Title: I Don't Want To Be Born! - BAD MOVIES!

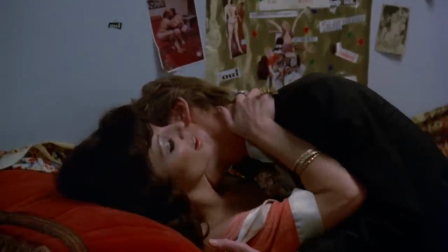So then Tommy comes in, kicks hercules out and she has sex with him instead then on her way out hercules appears and i guess puts
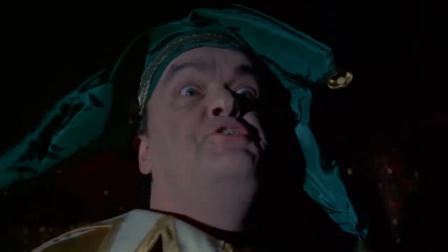a curse on her you will have a baby a monster an evil monster conceived in your womb as big as i am small and possessed by the devil
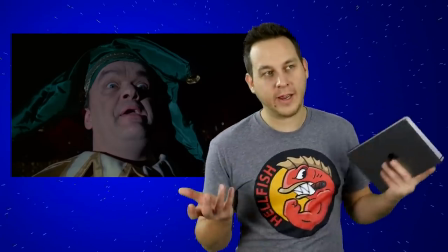himself and i'm just wondering like does does he have some kind of magic power
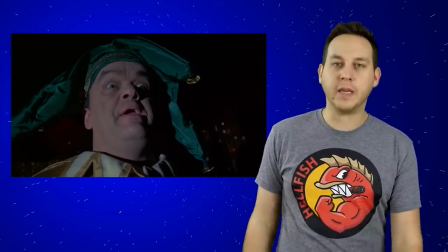is he some kind of evil being or sorcerer or something like
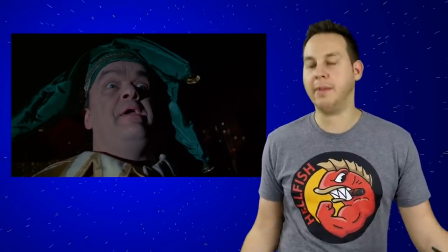that because that can't just be all it takes just you will have a baby and it happened so gino's sister has flown in from italy to see
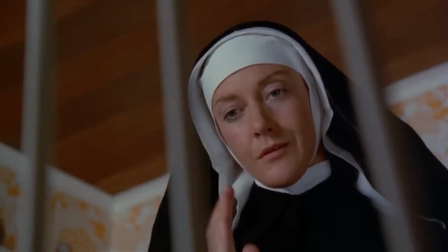the baby anyway she makes the sign of the cross and the baby starts freaking out and they try to make the baby sound
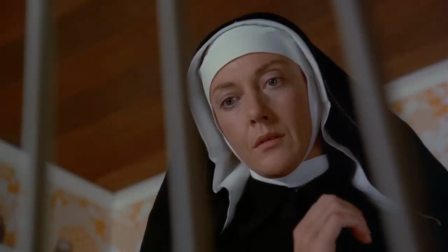strange by putting what sounds like a rainstorm over the screaming sounds if
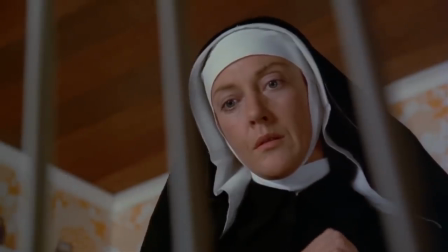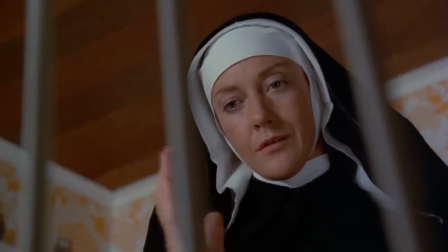you're gonna imply that the baby is some kind of demonic being or the devil himself through the sounds the baby makes you're gonna have to do something to
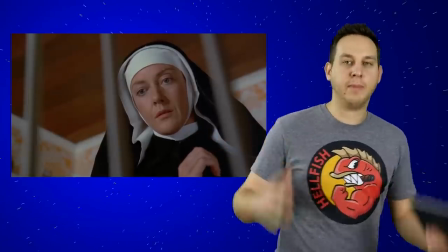the actual sounds the baby makes not just lay some environmental sound effects over it that just doesn't make sense so you think there might be something wrong with your baby yes he's crying a lot and there's also some thunder and rain along with the crying one of the things i really liked about
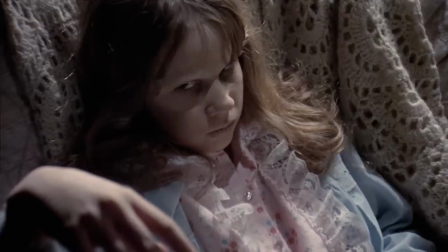the exorcist was the sound design i think they did a really good job at combining different voices creature sounds and various breathing and wheezing sound
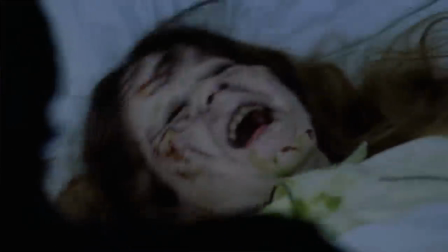effects to help convey that Reagan was truly being possessed by something that was not of this world.
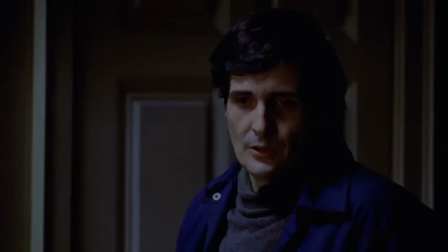Hello, Reagan. I'm a friend of your mother's. I'd like to help you.
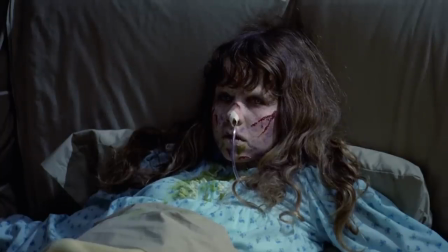You want to loosen the straps, huh? I'm afraid you might hurt yourself, Reagan.
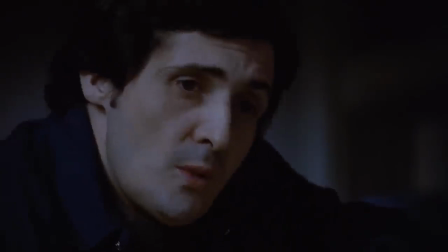I'm not Reagan. Where's Reagan? In here with us.
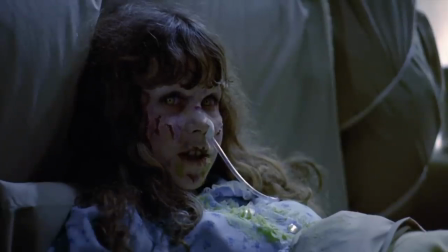Your mother's in here with his cars. Would you like to leave a message? I see the chick answer.
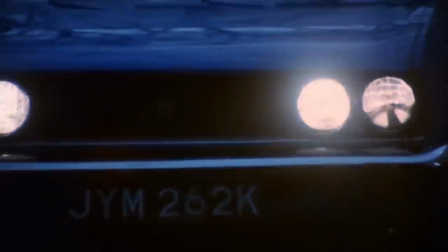Anyways, they hire a nanny to take care of the baby, and one night after they come home, by the way, I have no idea what's going on with this shot.
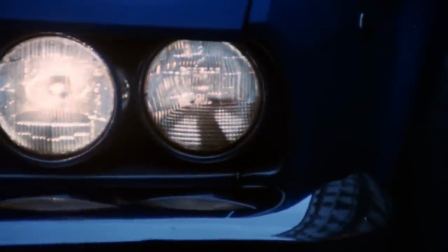It probably would have been a good idea to just take it again.
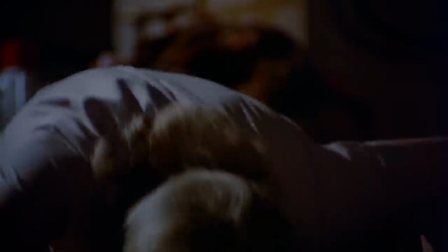They find the nanny is being held underwater, and you might notice this is obviously a very big hand,
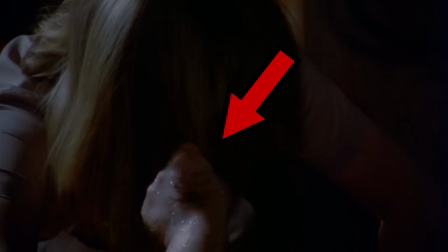not a baby-sized hand, and this hand will pop up again, like, the next day,
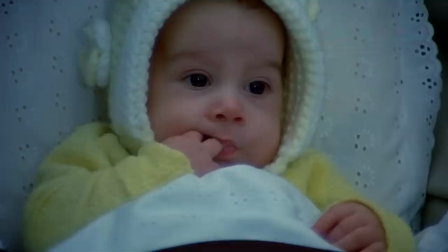when the nanny takes the baby for a walk along the water,
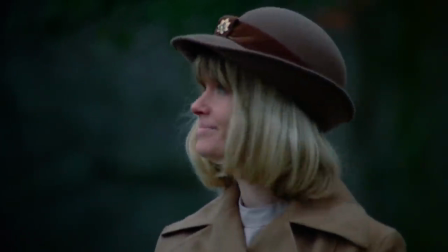She stops to admire the view, and suddenly the baby's hand pops up and pushes her in, killing her.
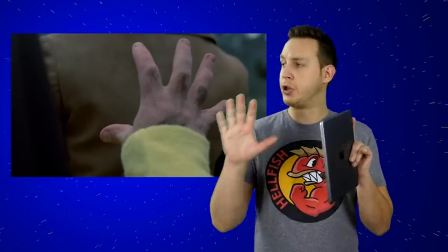Okay, everyone, so the next shot is going to be the shot of the baby's hand pushing the nanny into the water.
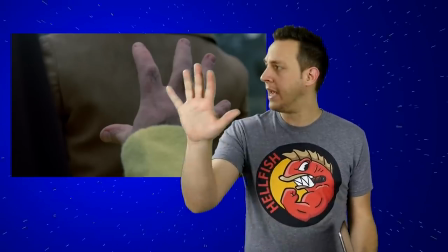So we'll need someone to stand in as the baby's hand. All right, so who here has the hairiest knuckles?
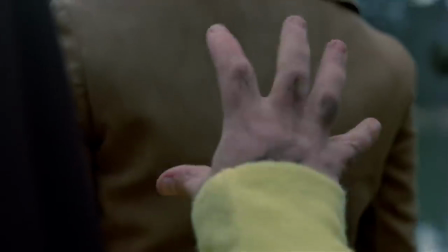Now, to be fair, I believe that this hand was supposed to look like this for a reason.
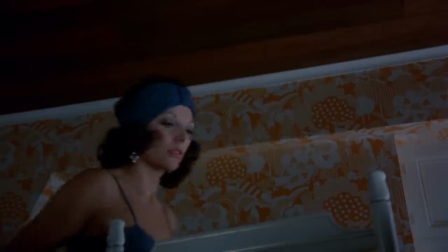I think it's a reference to Hercules the dwarf because Lucy has started seeing Hercules in place of the baby,
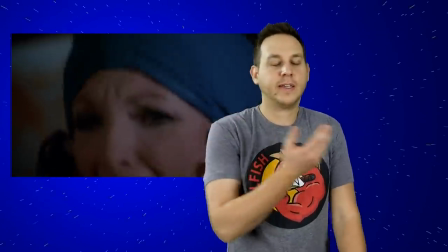but that actually makes this whole thing even more confusing. What is the connection that Hercules has to all of this?
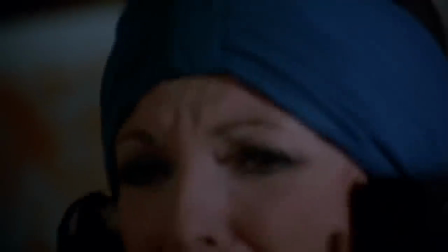Does he have some kind of power that allows him to take the place of the baby in certain instances to commit these acts? Another one of the big problems with the movie is that it never feels like it's building up to anything. There's no real urgency or suspense or even just an overall feeling that it has to lead to anything.
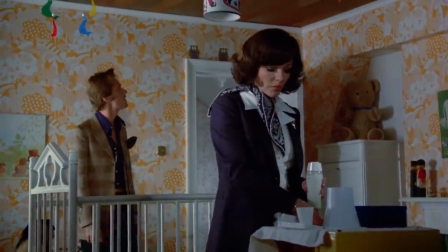Especially when you throw in moments like this that I guess are supposed to be scary but just come off as funny.
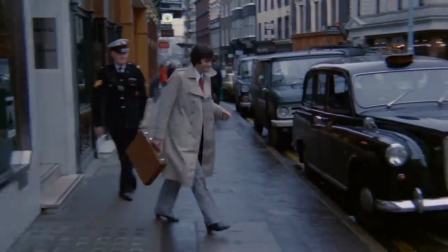So now we have Gino just going around town doing stuff for a really long time.
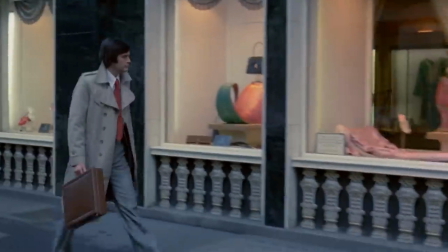Gino walking. Walking. Walking.
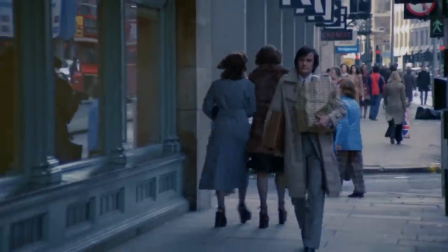buying things walking some more more walking
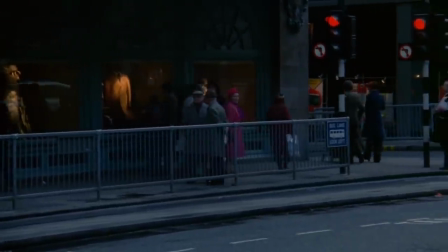none of this actually has any point this is more than halfway through the movie
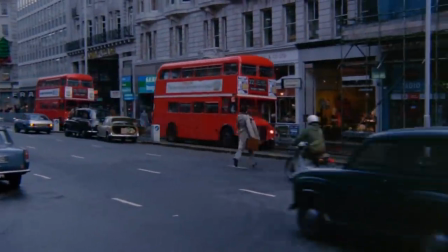so it's not like it's establishing environment anymore and it's not progressing the
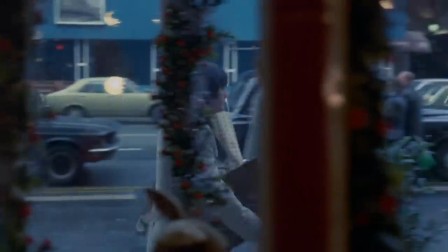story or developing the character if you want to throw this in here as something to cut away to to
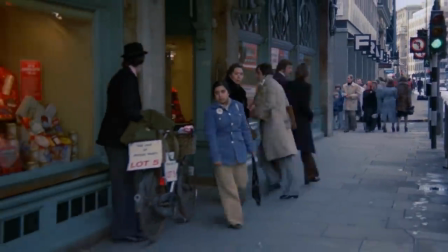show a passage of time okay fine whatever but why does it have to be so long
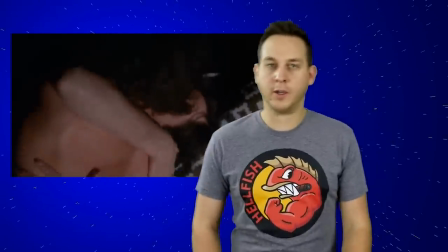and speaking of scenes that run on too long you might not be surprised to hear that this movie has
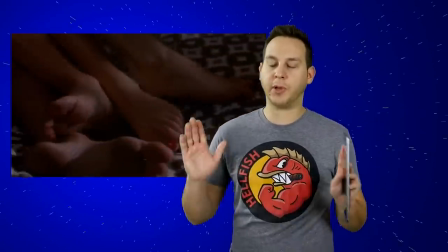one of the staples of the bad movie genre something that has made multiple appearances on this show the long boring sex scene but
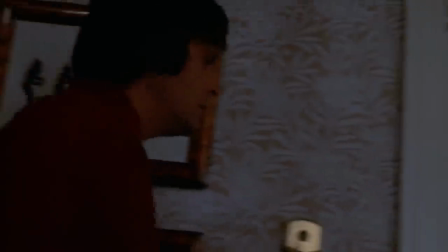after that's over we finally get to the good stuff on this movie and by good stuff i mean hilariously bad stuff gino goes into the baby's room and finds that
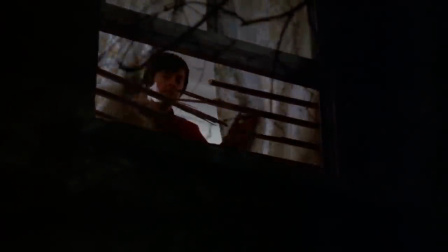the baby's missing and the window's been broken and then we hear the sound of what i assume room is
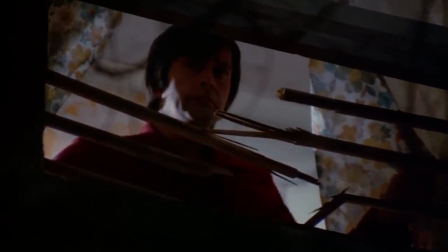Hercules snickering either that or Mutley has found his way into their backyard
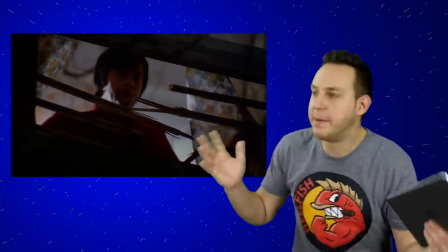and I love the reaction here it's not oh shit oh my god the window's broken the baby's missing it's it's more like as if he's looking
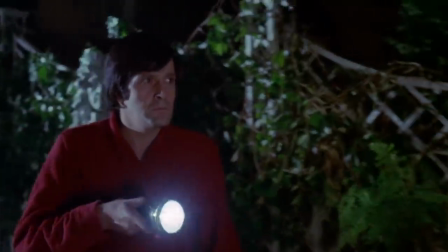for an animal that's been sneaking into the backyard at night and digging up the garden finally he looks up into the tree and the baby drops down
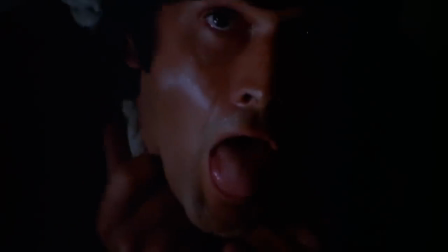a noose, which I guess tightens around his neck and lifts him into the air, killing him before he's able to just, you know, take it off. Then the baby, the baby then stuffs the body into the drain outside.
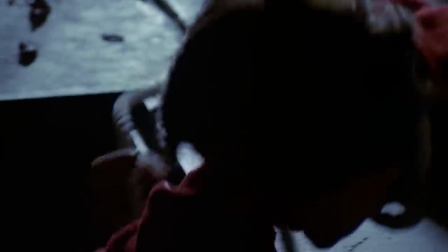And part of what makes it so hard to take this movie seriously is picturing the baby actually physically doing these things.
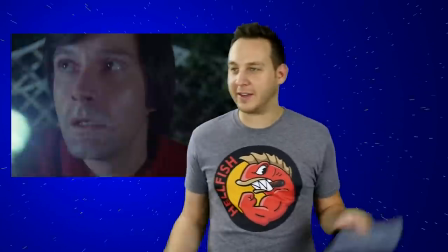It doesn't matter that the baby has like super demon strength or whatever
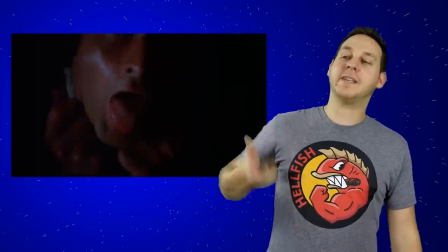just imagining the baby sitting in a tree and lifting up a
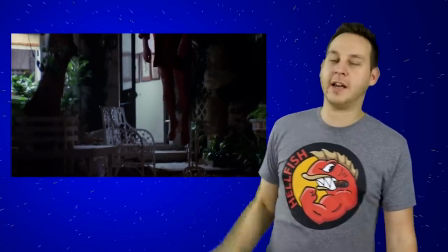grown man with a rope it's just hilarious like this is some looney tunes type
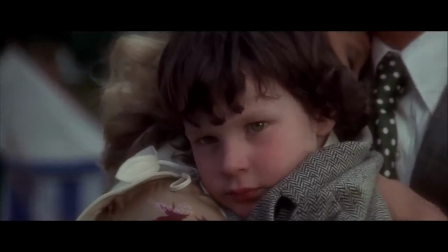shit in movies like the omen or village of the damned the children weren't terrifying
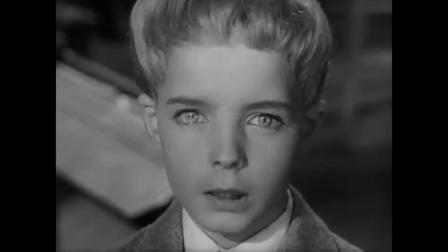and dangerous because of the physical force they had it was the fact that they didn't have to do anything physically they possessed supernatural
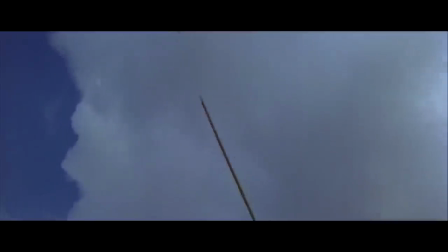powers which caused horrible things to happen or made people do harm to themselves and this This was far more terrifying.
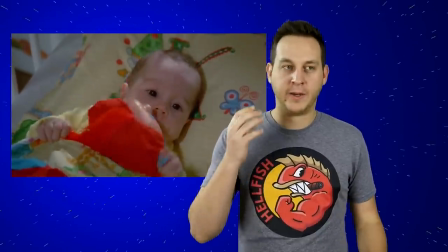I also have to say, I think it's very hard in a movie to make a newborn baby appear terrifying.
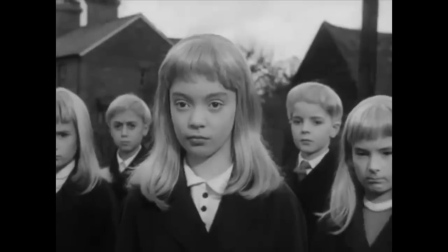Unless of course you're David Lynch. But seriously though, with kids you can pull this off because at least you can give them some direction in terms of acting.
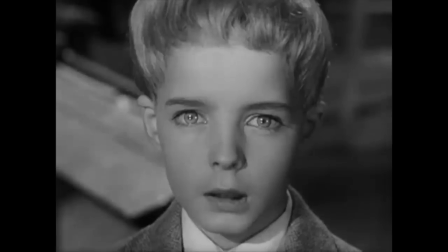Even if it's just to stand there and be monotone.
Leave us alone.
But babies can't take any direction. They don't know what's going on. and some of these scariest moments with babies are the ones that are given the treatment of
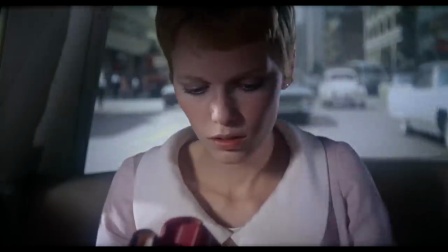the less that's shown the better this is one of the reasons why rosemary's baby was
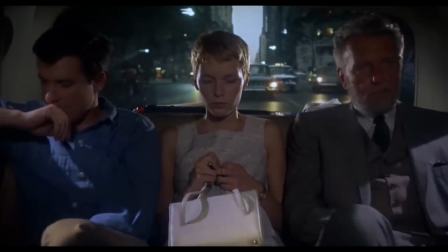so effective the whole movie was about rosemary's baby and the suspicions as to what was
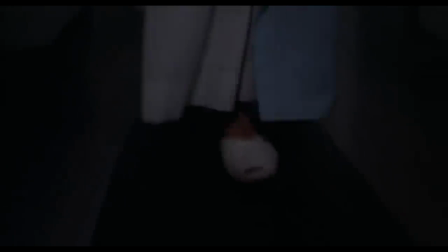actually going on with the people around her and their intentions for her baby when rosemary's greatest fears are confirmed at the end of the movie
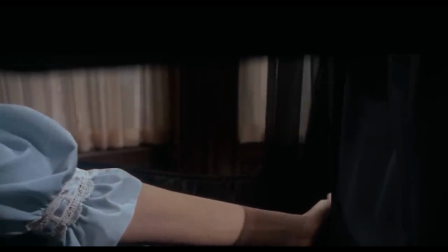and she sees her baby for the first time it's what's implied that makes it scary what